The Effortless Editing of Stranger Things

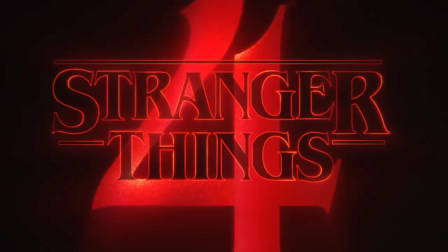(0:00)
By episode 6 of the new season of Stranger Things, our characters are scattered all over the place. That's a lot of stories happening simultaneously. As a viewer, it could be easy to lose focus when we cut to our many different locations.
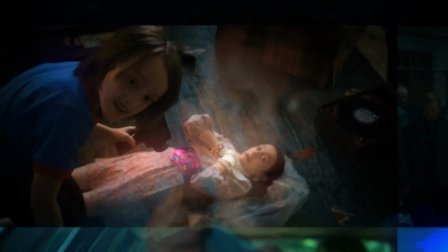(0:11)
But instead, Stranger Things expertly juggles multiple plot lines, keeps moving the story forward, and never lets its foot off the gas. I studied episode 6, the dive, and here are all of the ways the show grabs your attention and doesn't let go.
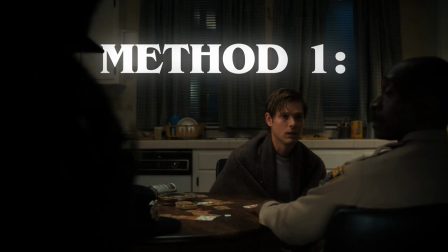(0:27)
The first and flashiest method is to use transitional cuts that draw attention to themselves.
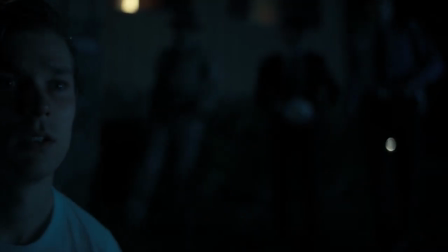(0:33)
These are pretty stylistic choices but they don't mess around. At the start of the episode Jason recovers from the lake incident providing info for the officers.
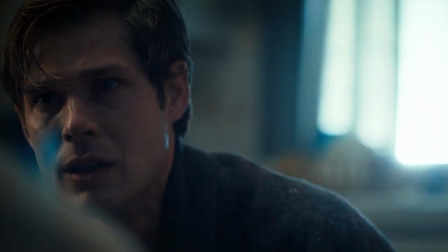(0:41)
With a flash of a bright light outside we transition to a search boat on the water.
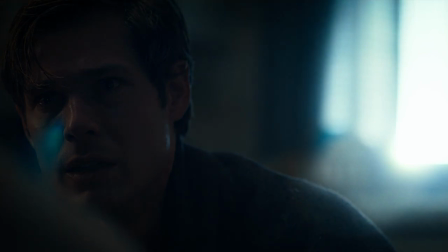(0:47)
So cool. Seeing this light inside indicates to me that we're about to move outside, that there's a search going on, while also giving kind of an extraterrestrial feel.
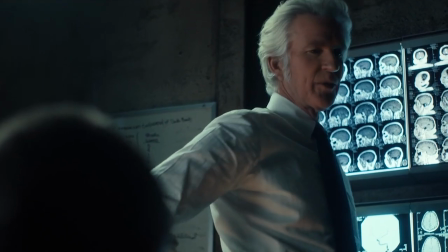(0:56)
Well shortly after, one of my most favourite cuts in the episode. Brenner is explaining to Eleven how she can get her powers back.
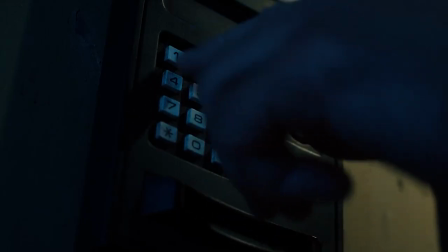(1:02)
With a tap on her nose, we immediately move to him using a keypad. So what does this mean?
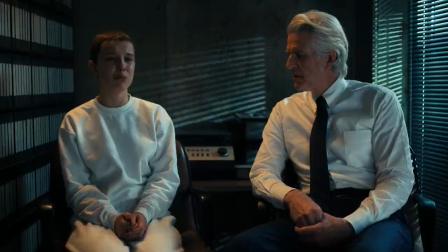(1:08)
Perhaps Brenner simply sees Eleven as a tool. Some equipment that he can use that will give him access to something else, like the keypad on the door. All he needs to do is press the right buttons. That's an expert way of moving the scene forward while focusing on the story.
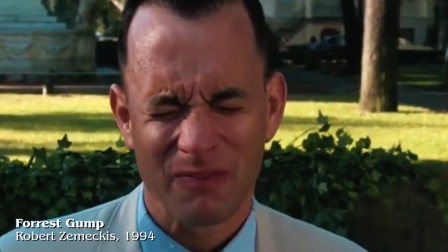(1:21)
This type of cut is called a match cut and drives your story forward while linking both scenes.
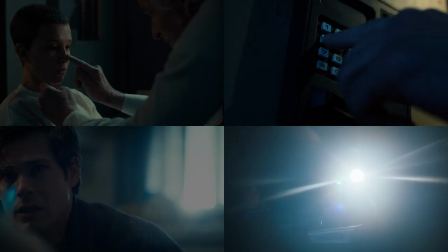(1:28)
But those examples stay with the same character or location. We've got many more scenes to link up. How do we possibly move across this mess while not getting dizzy? Well, every decision you make when moving from one scene to another has significance.
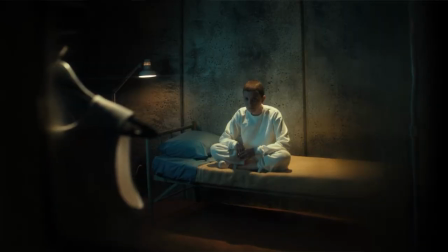(1:41)
The first way is nothing fancy. Use a standard cut and let the context of the previous scene do the talking.
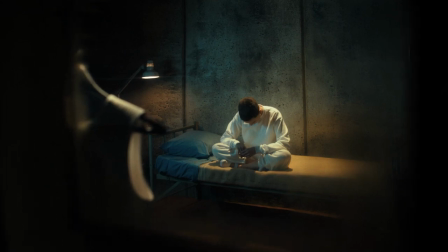(1:47)
This shot of Eleven on its own has something to say, but wait for what came just before.
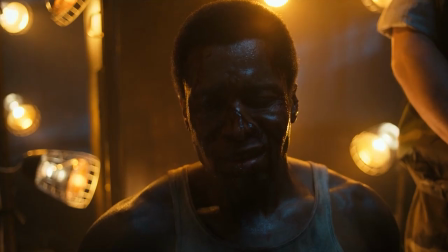(1:55)
This officer is being tortured for protecting Eleven's whereabouts.
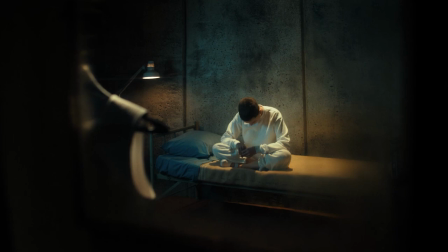(1:59)
By cutting from his pained screams in the cage to Eleven's own confinement, I recognized how many distant lives this little girl has affected. The fact that his yell echoes into Eleven's scene suggests in some impossible way that she can hear it herself.
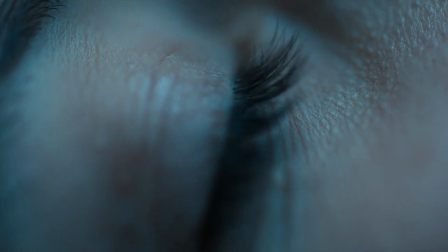(2:13)
Maybe another instance of Eleven being seen as a tool comes here when we cut back to Hawkins. Or it's a way of moving from emotional impact to a literal impact.
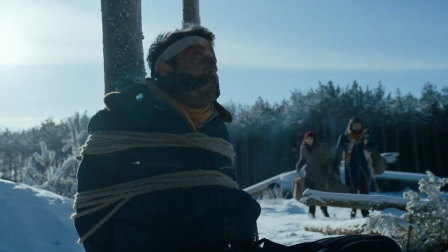(2:23)
Or, after Joyce and Murray crash the plane, they brainstorm how they can break Jim out of KGB prison.
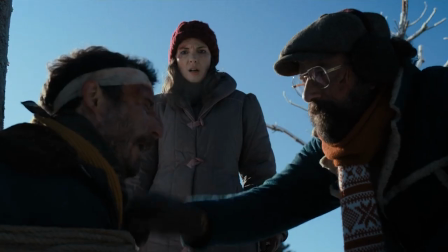(2:28)
It's the driving force of the whole scene, learning which way they should find their friend. And which shot follows immediately next.
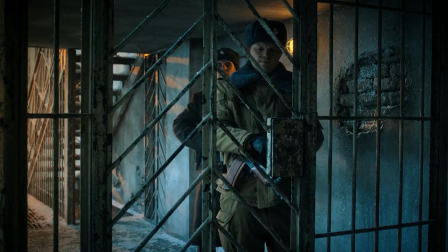(2:36)
Maybe it's on the nose, but by showing us a prison door being unlocked, we feel we're stepping in the right direction.
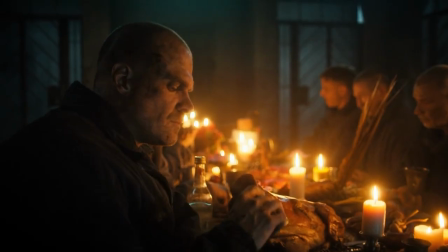(2:42)
Another creative method is to use motion to link scenes. Like in the meal scene, when Jim lowers his drink and we cut to Eleven's toy falling.
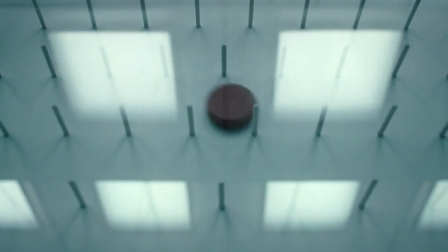(2:50)
We know that Jim misses her, and since they share the same motion, it suggests that they're still in harmony. Or later, when Eleven floats in the Nina tank, and the movement of the camera motivates the next shot over Hawkins Woods.
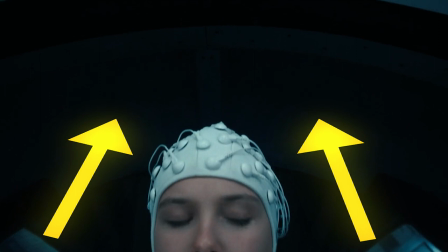(3:01)
Eleven misses her friends, and she wants to be with them. In this fluid movement, we're being told that maybe they're not so far away.
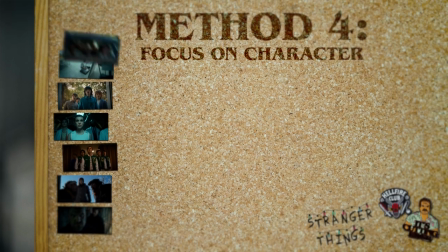(3:07)
But the common sense method for juggling multiple storylines like this is just to move the audience in the direction we want to go.
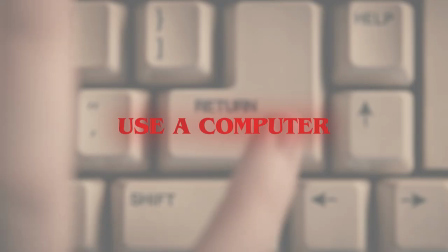(3:13)
Every scene should have a goal. Find Skull Rock, locate the prison, use a computer. It makes sense for these goals to just move in the same direction.
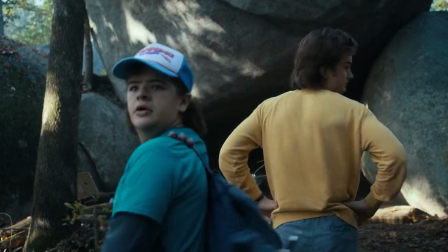(3:20)
Of course, we don't want to step backwards. The kids in Hawkins reunite with Eddie by Skull Rock.
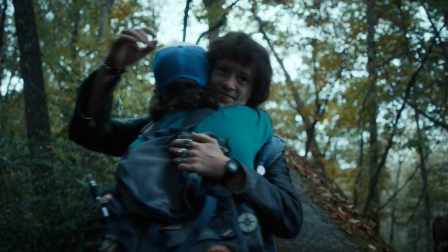(3:25) Jesus, we thought you were a goner.
We feel happy, we feel safe, but we waste no time before.
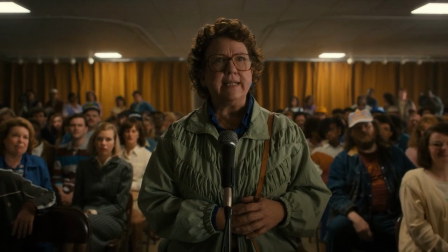(3:30) How long have you known that Eddie Munson was killing these kids?
We're reminded of the stakes of the situation.
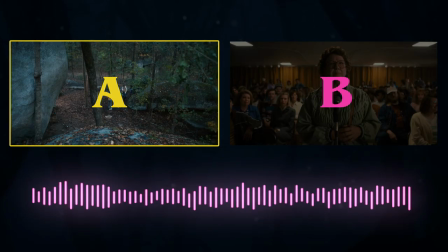(3:35)
This J-cut to the Hawkins lady. How long have you known that Eddie Munson was killing these kids? demanding Eddie's arrest while we're still
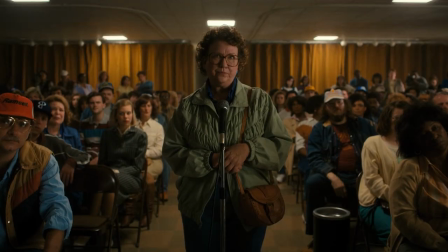(3:43)
basking in the friendly reunion snaps us back to reality while still pushing us forward.
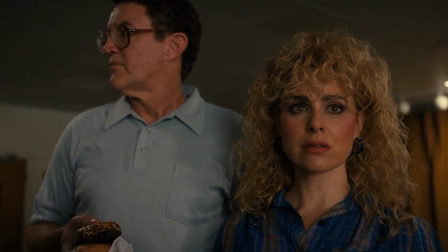(3:48)
At the end of the scene, we sit on Mike's parents and it's pretty obvious where we'll go after that.
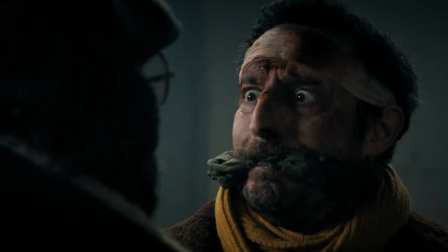(3:53)
Back in Russia, Joyce and Murray now have a plan to gain access to the prison. We again cut to Jim to indicate how close these stories are to overlapping.
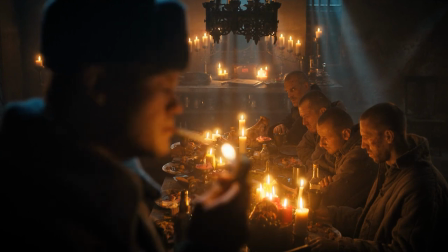(4:01)
This shot is really important to the whole season, but I'll cover that in a moment. When studying the episode, I also noticed that sometimes dialogue is all you need to move scenes.